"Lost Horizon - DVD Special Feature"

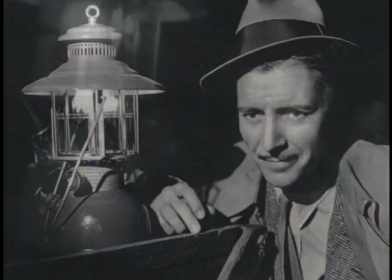4:11 The burning of the hangar scene, not in James Hilton's novel, was created by Capra and screenwriter Robert Riskin to immediately establish Conway's masterful handling of the crisis.
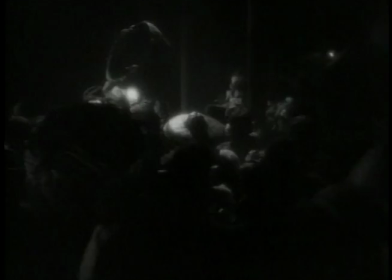4:21 The actual burning of the bamboo hangar was a tour de force of planning and execution. A brief rehearsal was conducted.
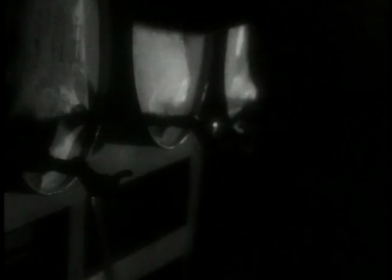4:27 Assistant Director Buddy Coleman barked out Capra's staging orders over a public address system and the translator quickly interpreted.
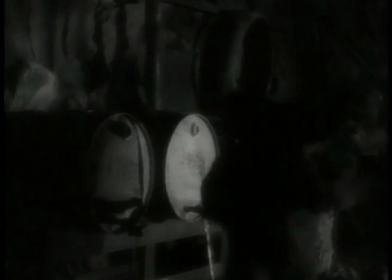4:33 With five policemen on hand to keep order and handle spectators,
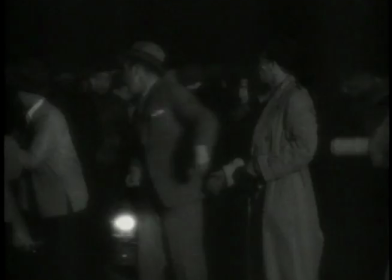4:37 two first aid men and a nurse present in case of injury, the electrical crew stood ready with fire hoses and a firebrand.
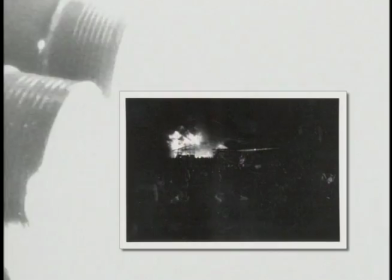4:43 All right, Buddy, Capra said quietly, throw it. The hangar burst into flames, shooting 200 feet into the air.
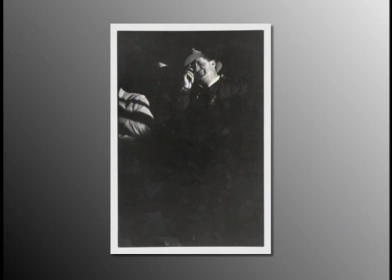4:51 First assistant cameraman Al Keller captured the proceedings in these rare, on-location photographs of Capra, cinematographer Joseph Walker, and his camera crew.
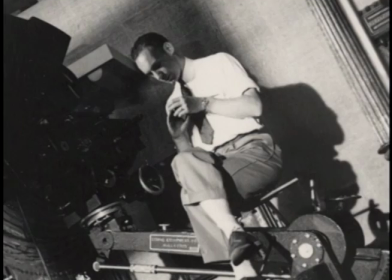5:01 Al Keller had begun his association with Walker and Capra on the 1930 picture Rain or Shine.
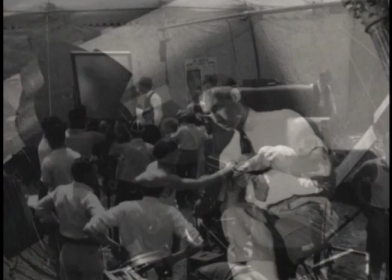5:07 Starting as a film loader, he slowly worked his way up to the demanding job of first assistant. With his Leica camera, he photographed the activities of the cast and crew.
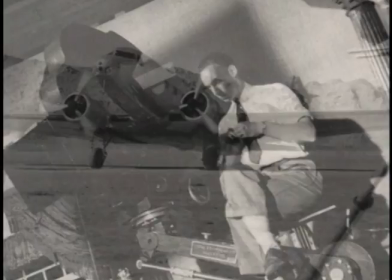5:15 These images are being presented here for the first time by kind permission of his family.
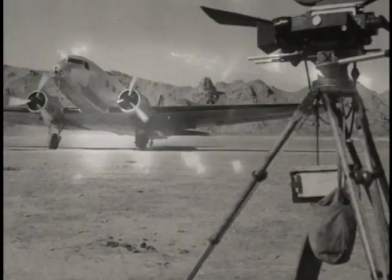5:20 For Conway and Partey's escape plane, Columbia leased a Douglas DC-2 from American Airlines.
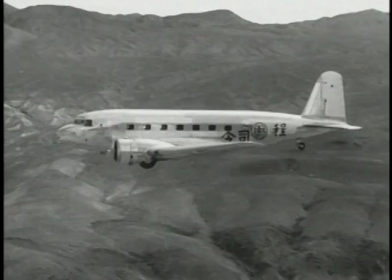5:26 It was used for exteriors only in the Baskul evacuation and the refueling sequence,
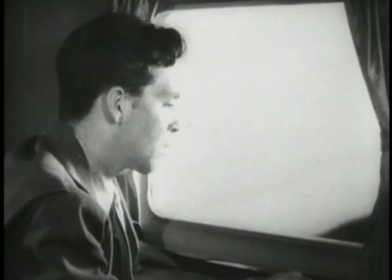5:31 and the in-flight shots as it climbs ever higher against the backdrop of the Sierra Nevada mountains standing in for the Himalayas.
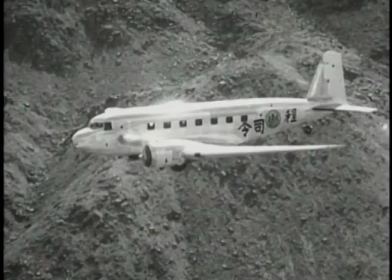5:38 The crew traveled to Victorville, about 150 miles from the studio in the high desert near Mojave.
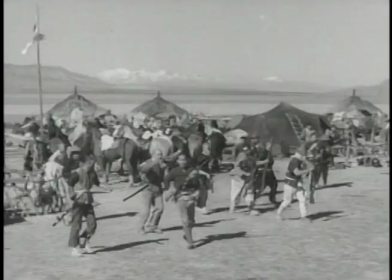5:43 The following morning before dawn, a bus took them to their final destination, Lucerne Dry Lake and three days of shooting in the desert sun's blistering heat.
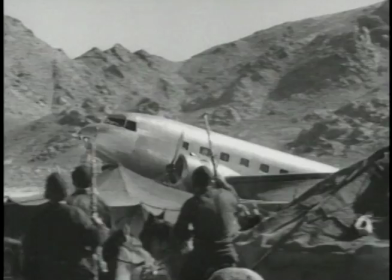5:52 The location scouts had chosen this hellish spot because it best simulated the look of the Tibetan Plateau.
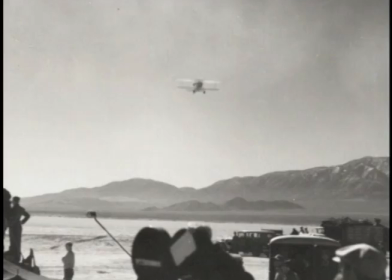5:59 Here we see aerial cinematographer Elmer Dyer arriving in a biplane piloted by Frank Clark.
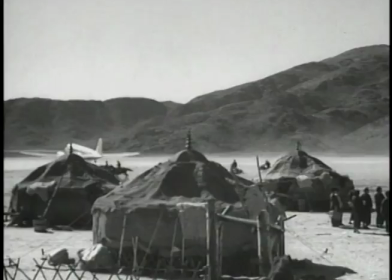6:05 Dyer was responsible for shots of the DC-2 in flight and the process shots of passing clouds and mountains.
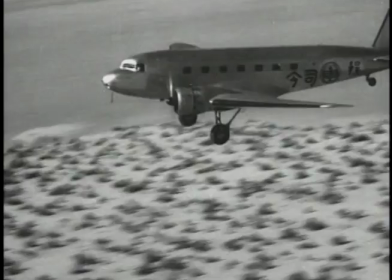6:10 These are seen through the windows of the processed body.
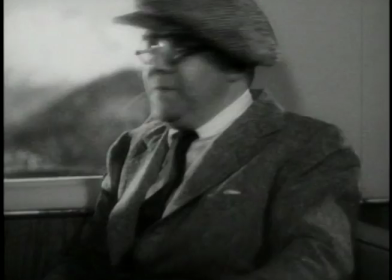6:14 In this case, simply a mock-up of the plane's interior, with removable or wild sides for lighting and camera access.
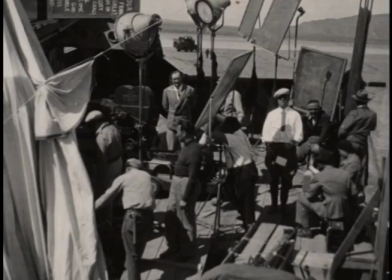6:20 All the interior shots of the plane were filmed in this mock-up, seen here at Lucerne Dry Lake with its right side removed.
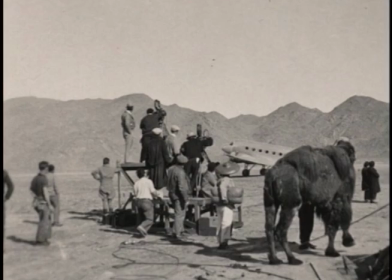6:26 Walker's crew used three cameras to shoot the landing. These Al Keller photos show what they captured on film.
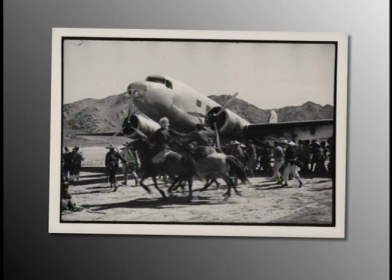6:33 Bandits approach the plane as it rolls to a stop. The Mongols circle the plane on horseback,
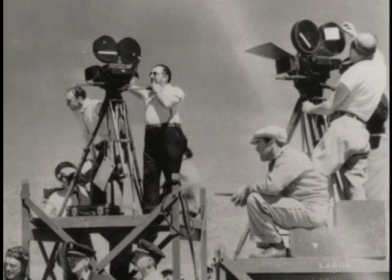6:39 accelerating the scene's tempo working quickly the crew sets up cameras behind the plane to catch the bandits
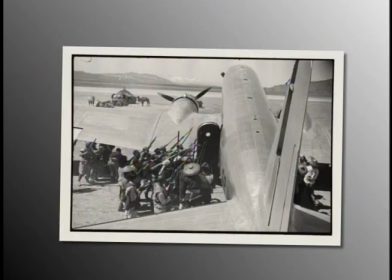6:46 as they threaten Conway back into the doorway from the platform killer snapped a succession of still
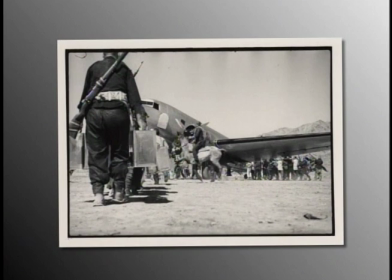6:51 photos for the refueling sequence sound man Ed Burns offered a suggestion Capra
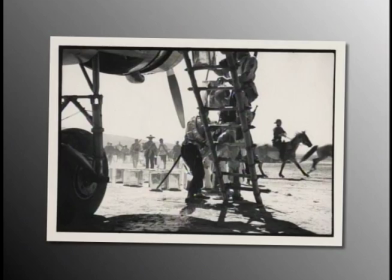6:56 would fully exploit have a Mongol use a bayonet to hack open the five gallon gas cans to
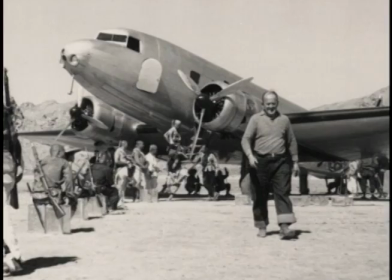7:01 add pace and savagery to the scene here's property master Jack Wren walking towards us.
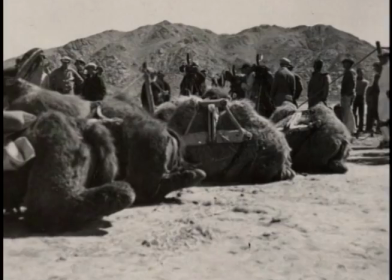7:08 Capra trained three cameras on the animals camel breeder Frank Rigoyen had brought to location.
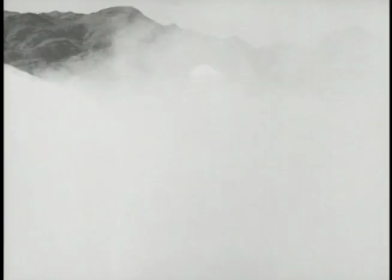7:13 Later, they'd be roused by the dust and wind kicked up by the DC-2's departure. This was cut to just seconds in the final film.
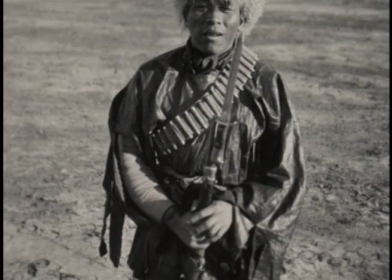7:21 Tibetan expert Harrison Foreman wasn't satisfied with the rented bandit clothing from Western Costume Company.
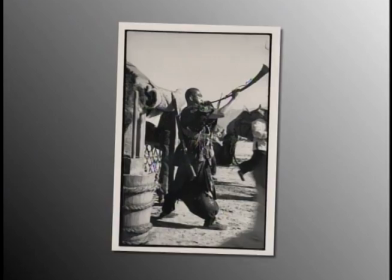7:26 With Capra's approval, he slit the sleeves and pant legs with a pocket knife and, for good measure, had some extra shave their heads.
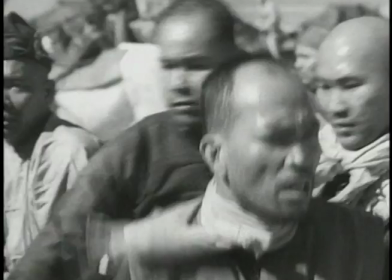7:33 This fellow, named Kong, sounds his alarm, which was one of the final shots at the desert location.
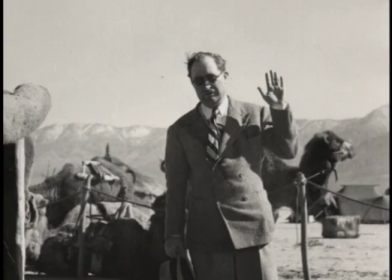7:39 Joseph Walker waves farewell. Shortly, the crew would be exchanging intense heat for bitter coal.
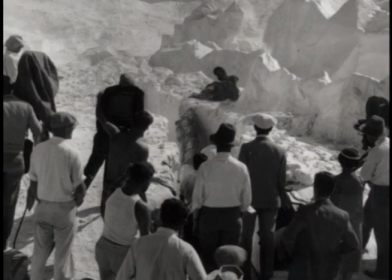7:47 Capra was always disappointed with the South Pole sequences in his 1931 film, Dirigible. They had been filmed on the site of the old Army Balloon School in Arcadia, California.
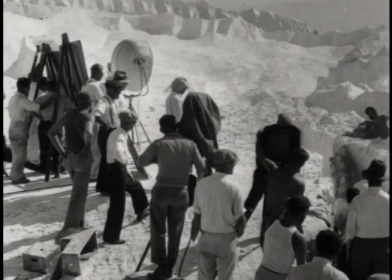7:56 Tons of gypsum and marble dust simulated falling snow, and bleached cornflakes were used for blizzards. but Capra was troubled that no breath showed in supposedly arctic temperatures.
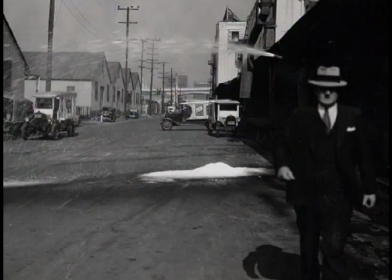8:06 Enter Mr. Nels H. Rosberg, production manager of California Consumers Corporation.
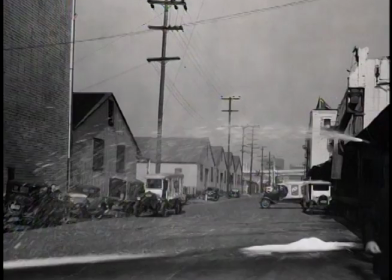8:12 Rosberg conceived of using one of his company's cold storage warehouses as a refrigerated soundstage.